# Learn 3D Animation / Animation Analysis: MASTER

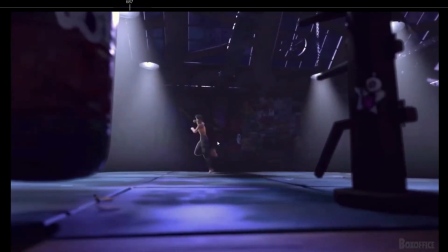So in this case, because of this animation style, you have one,
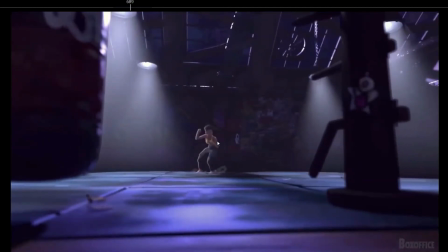you don't have, here you would have 1, 2, 3 frames where you have the body comes down, the in between, the middle pose starts to come up,
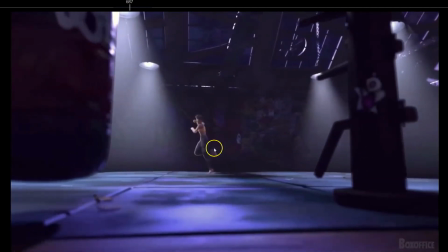and next pose, but they completely erased the in between pose here and here.
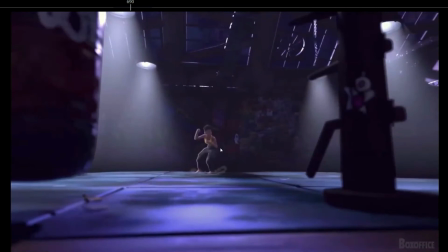Between these poses and these poses, there should be another pose with another animation style, but in this case they just created the extreme low pose and boom, the next, and so it feels a lot more snappier.
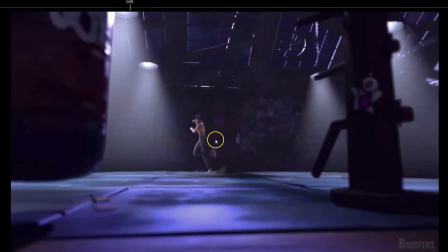But as you see, they
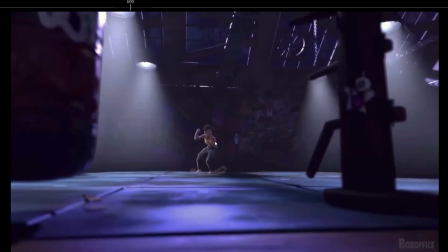kept the extreme poses, because are obviously the most important poses. So sometimes you can say that this feels like almost a very advanced blocking plus.
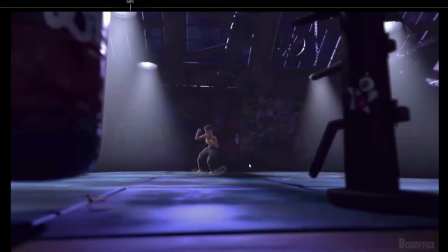Of course, there's a lot of more things, the motion blur and stuff, but we could say that this could be sometimes a very advanced blocking plus.
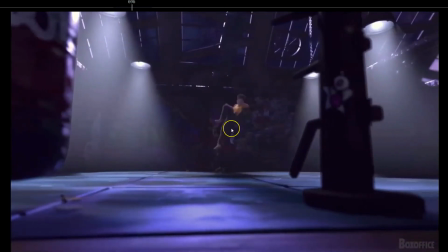Looking really nice straight line, and then boom.
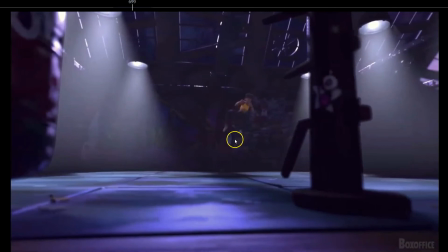See the overlap on the legs, really beautiful, creating that visual arcs on the feet, really nicely done.
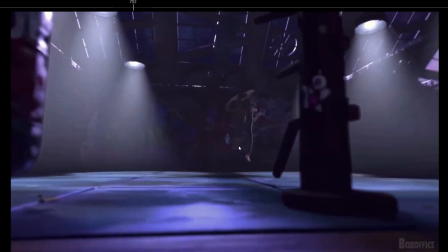Boom. And then also the timing, look at the timing.
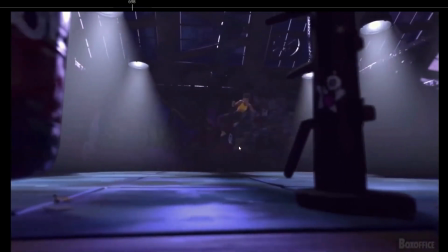Boom. See how it is not just moving all the time at the same spacing,
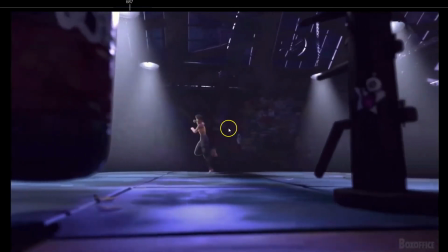but you have that jump where the timing slows down a bit, then fastens up, and then slows down for a couple of frames,
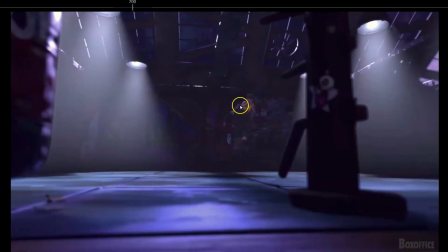then fastens up, then slows down, and then fastens up. So you have that variation on the jumps, on the hang time, and then fast movements, hang time, and fast movement.
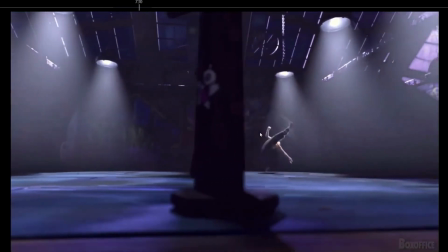So you have that contrast in the spacing. Also here, really nice. Look at these lines of action on the legs, really nice. Boom.
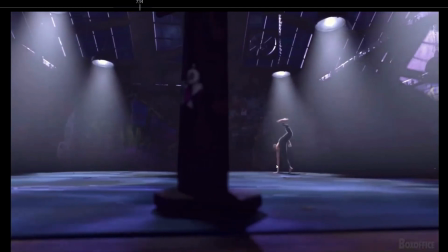Beautifully done.
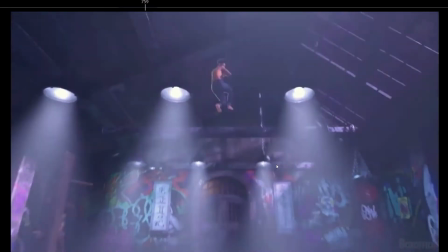And also here, I wanted to show you, see,
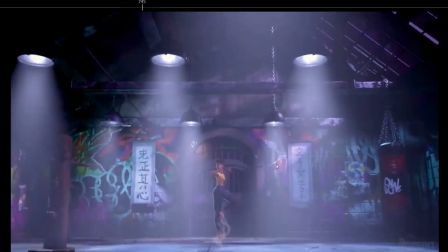as in the Spider-Man movie, see how when they animated this,
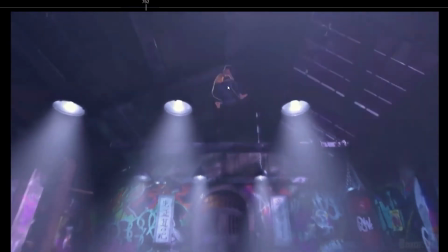because they are not animating every single frame, see how they move the whole character.
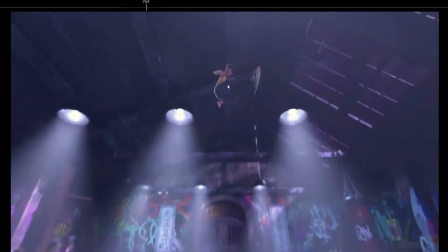In the frames that the character is not moving any part of the body, they still move the whole body, because otherwise it's gonna feel
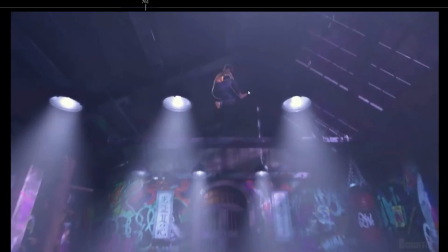very odd that the character just pops from one place to the next one with one frame empty in between.
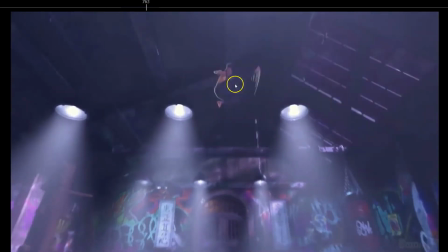So to keep that same style where they don't animate every single frame but still make it fluidly,
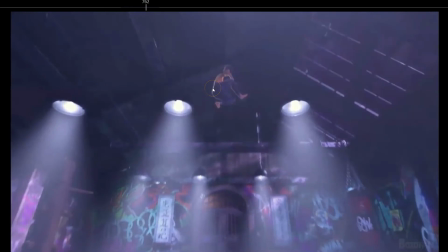they just move the whole character as if the inertia of the hips, the inertia of the body is respected, but they keep the animation style on the body.
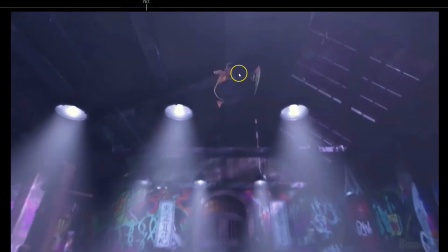So move the whole body, move the parts of the body, move the whole body,
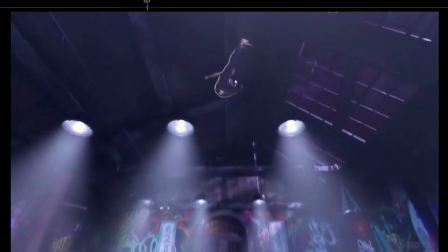the parts of the body, move the whole body, the parts of the body, move the whole body, parts of the body.
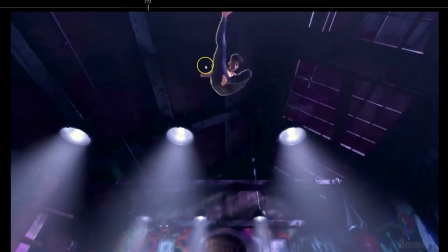So really great, really nice line of action here. Also the hand, seeing it here, and the face, very important that we don't miss the face.
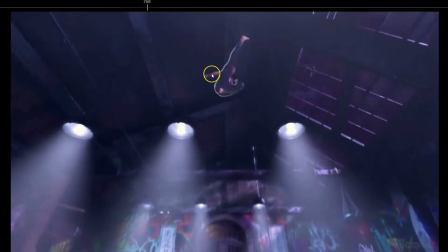So really nice how we see the face throughout the animation,
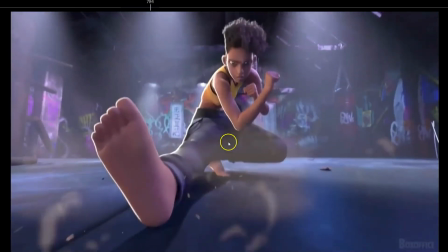and boom, really nice impact. Also, I wanted to show you, see how,
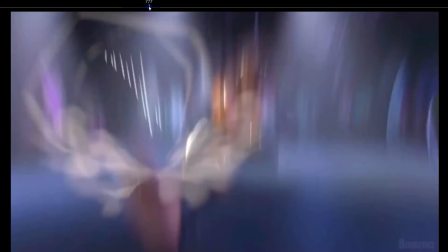analyze how when she falls down, how the whole body reacts to the impact.
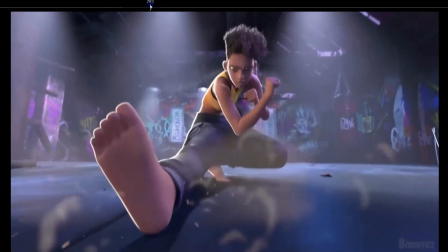So boom, see how everything just shakes, the hand, the leg,
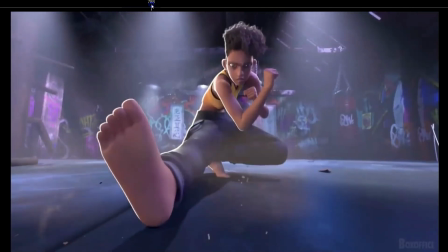the knees, everything shakes as a consequence of the impact. It's not like they are hitting this pose and leaving it as it is, but they make a reaction on the whole body because of the impact.
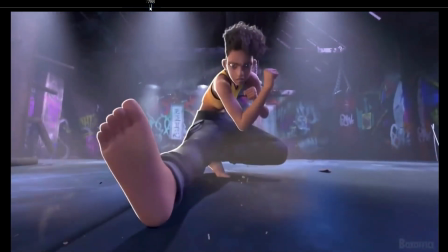See, the arm shakes, the leg shakes, the knee shakes, everything shakes.
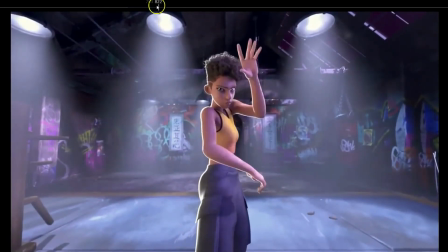Also beautiful arcs here, I really like this. Also great hand pose, 2 fingers together, nice.
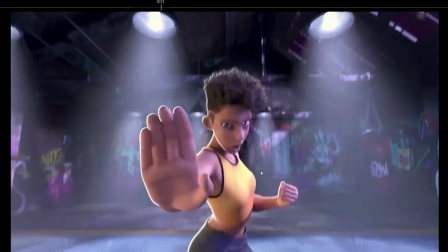Also here, notice how everything shakes here.
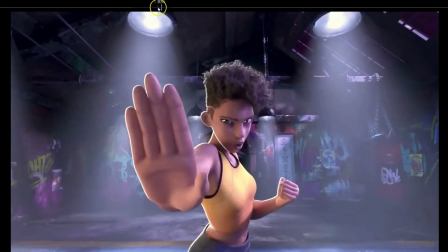it's not like, again, it's not hitting the post and that's it. You have that shaking because the movement stops very abruptly, so you have to dissipate the inertia, dissipate the energy throughout the body. So that small vibration on the hands, the head, the torso, you can see everything shake.
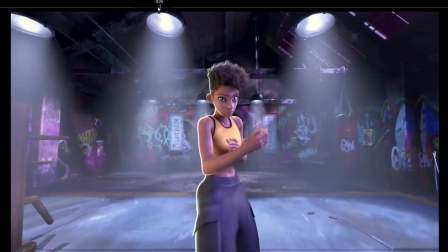See? Also beautifully done how they match the movements with the music. Look, analyze the music and the movements.
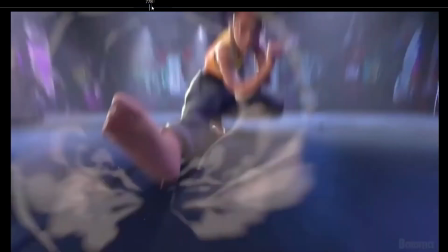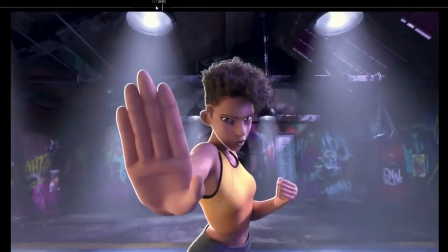See how tan tan tan tan tan tan, they match the music with the rhythm of the movements, so it feels even better for the audience.
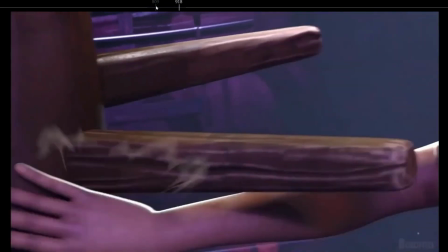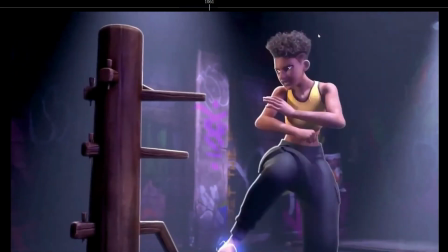Boom, boom. This is just a lot of reference to make this believable.
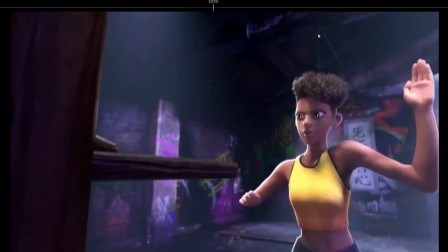Also, look at this again.
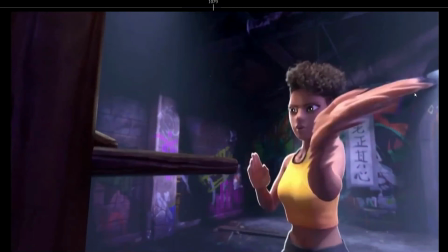Great anticipation, and see how they go from here in 2 frames to here. So to make it fluid, what they did, look, the point of attention is here, and then boom.
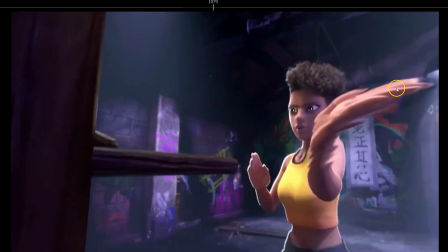But look, there's still a part of the hand with the huge dragging that they made in the fingers and the motion blur. They keep some part of the hand in the same point of attention.
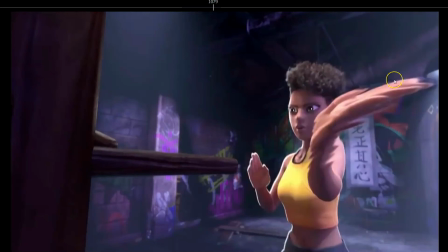So you are forcing the audience towards the hand. So instead of, because otherwise if you pose the hand here, you probably lose the audience attention because you have moved the point of attention too fast.
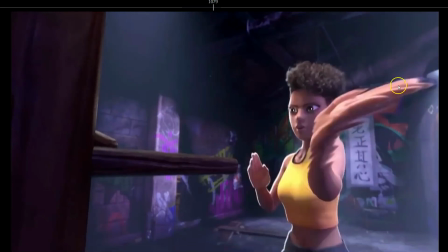But having this frame where the audience have the tip of the finger still on the same point of attention, it helps the audience move their point of attention towards these movements. So really nicely done.
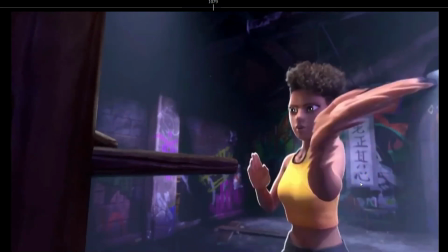Boom, and then boom. Great. So you have that huge movement on the arm where the point of attention stays on the same place,
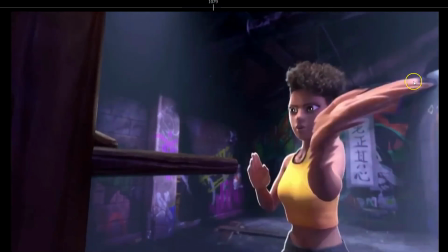not where they keep some part of the hand on the same point of attention, and then the arm stays more or less on the same place, just moves with a small spacing, and then the hand has the big spacing. So instead of having the whole arm just move with the same spacing with the hand,
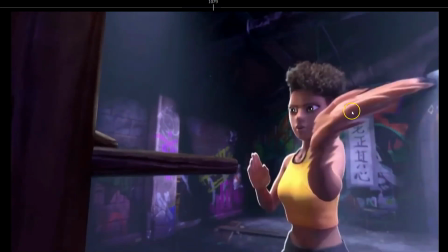first you have the big spacing with the arm and respecting somewhat the point of attention, dragging a lot the hand to keep the same point of attention, and then you have a huge change of a huge spacing on the hand and a smaller spacing on the arm.
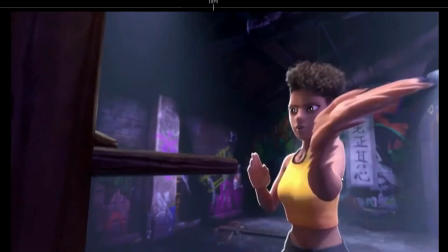So you see how even with 3 poses you can create a lot of overlap on the movements.
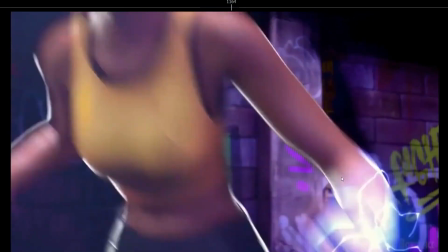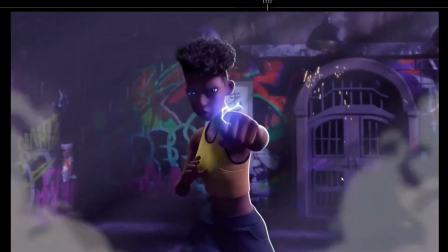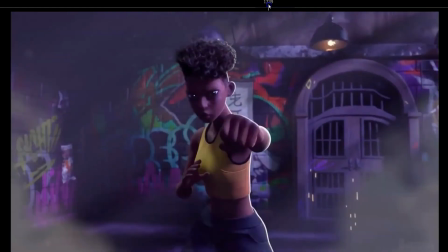This is, I love it as well. The breathing here is great.
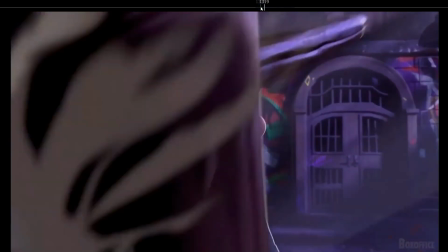Look how everything is overlapped as well, even though she keeps the same pose.